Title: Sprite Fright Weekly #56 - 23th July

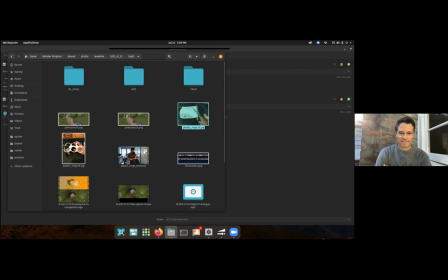3s
Okay. I did some arts and crafts.
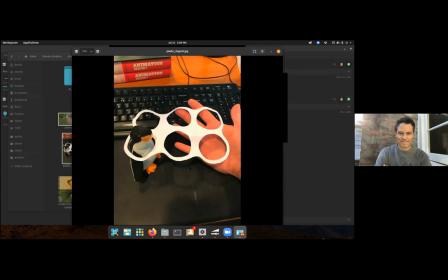6s
That's fun because apparently the Netherlands is very like environmentally friendly and doesn't sell these plastic rings anymore. I went through a couple of supermarkets, couldn't find it. So, you know, that's great. Well done.
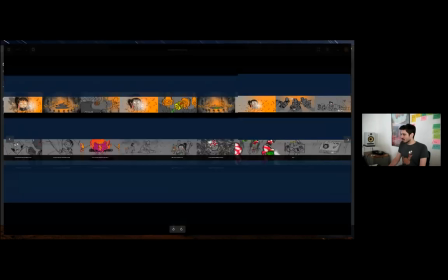23s
So I was tasked with doing this beautiful thing, doing the first pass of layout for all of the shots. This is ritual. So just, you know, as I wanted to do like a little thought process thing.
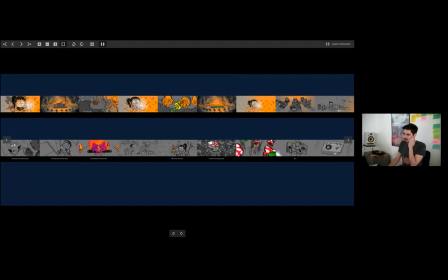39s
So out of all of these, the first thing I did was kind of identify the pillar shots, and that is like spatially, what are the shots that give me the most amount of information, and then the other shots can kind of click into place.
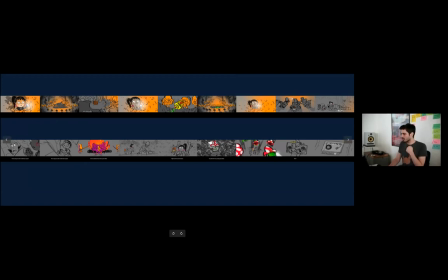55s
So it was this shot here and this shot here, and kind of these two here are kind of related. And then from there on, like all the other ones started kind of fitting a little bit into place.
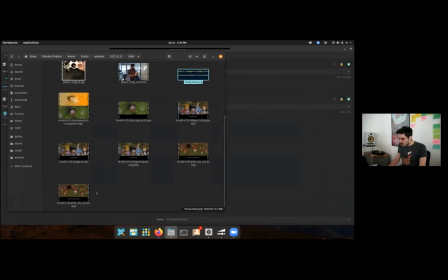68s
And yeah, I have a lot of different versions and stuff, but I'm just gonna play the comparison. And so this is a rough first pass.
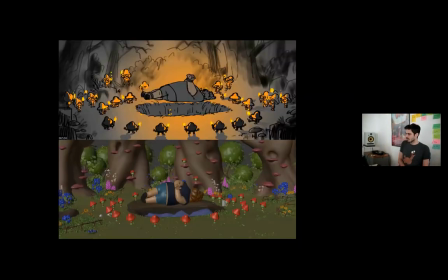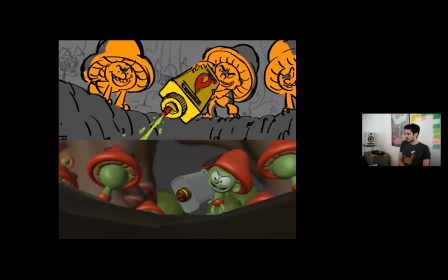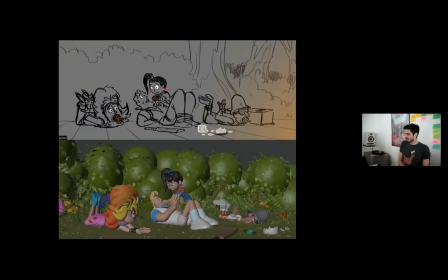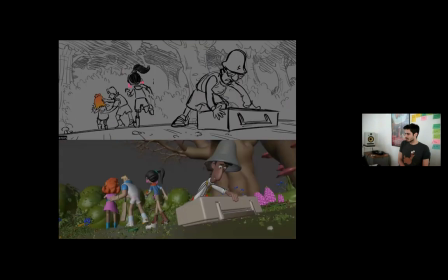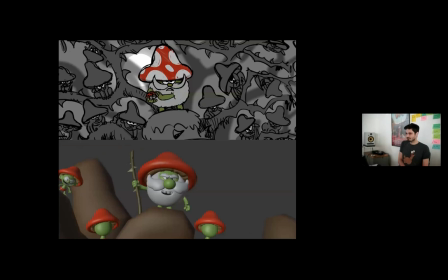108s You picked the wrong camping spot, bitches. Sprite them!
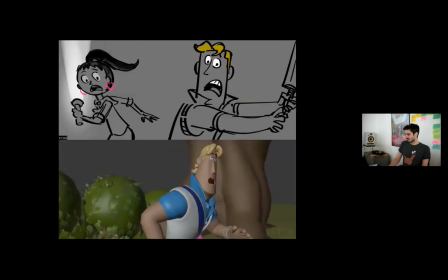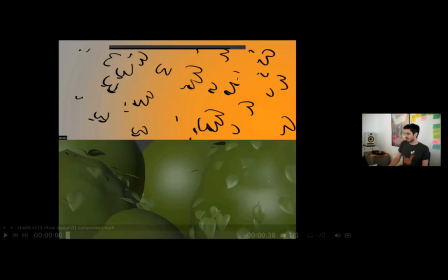119s
Yeah, that one is a work in progress. The really tricky one there.
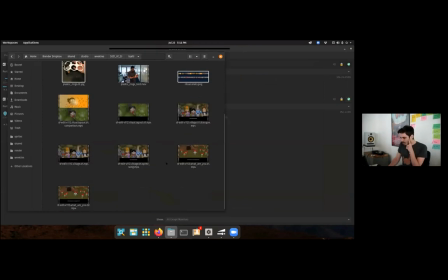123s
I have to really figure that one out. Before I leave you guys, I wanted to just show you one thing that might be interesting. So the first shot that I worked on that was kind of trying to give me more of a spatial idea of where things were.
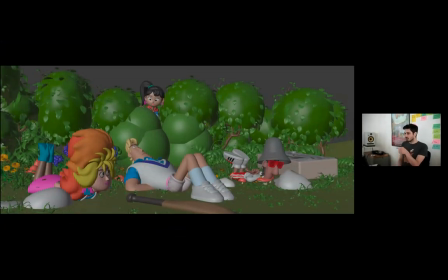140s
While I was working on it, this is already like me working on it for like a few hours. And then I realized, wait, for the weekly, maybe every now and then I should do a screenshot of what I'm doing, so you can see like a little bit of the evolution. Okay, I should have started doing that earlier for this. The idea came a little bit later.
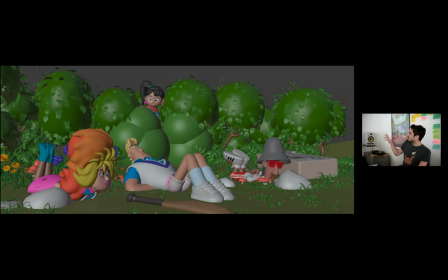158s
So this is kind of roughly going after the idea that was there in the storyboard, and then removed some of the kind of visual elements, like the boombox really shouldn't be there.
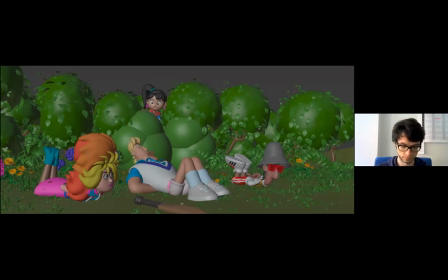171s
And moving the bat, getting kind of the pine cone there, adjusting Rex, adjusting the camera again.
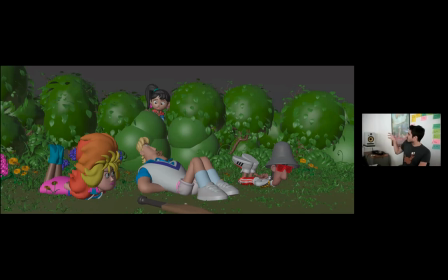181s
Visually, it feel like the bushes needed a little bit more fullness to them, so it's just trying out some stuff, trying different poses, because Jay's character design like really doesn't support him looking up or looking down. It's really weird. So that felt a little bit better, taking off his glasses.
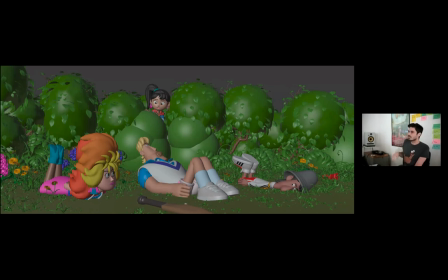200s
We were trying different approaches of how can they be tied together that kind of visually still look good and then visually look okay in some of the other shots from the different angles. For Rex, for example, if we tied his hands like up against his torso,
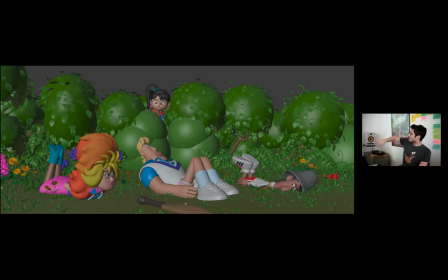218s
he's like a gorilla, and then it starts like blocking his butt and everything, so it didn't look that good. We were trying like how can it kind of go out into the silhouette. And also like Victoria, like what if it's in front, but then the bat can't be too close because it kind of looks like she's going after the bat.
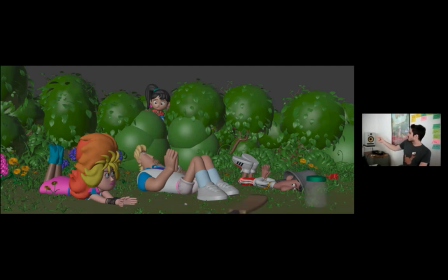238s
So I did Rex. I think I moved the bat at one point. The jar needed to be there, of course, but we didn't have like a broken version of it. So I shrunk it down a little bit, broke it myself, or made that kind of a version.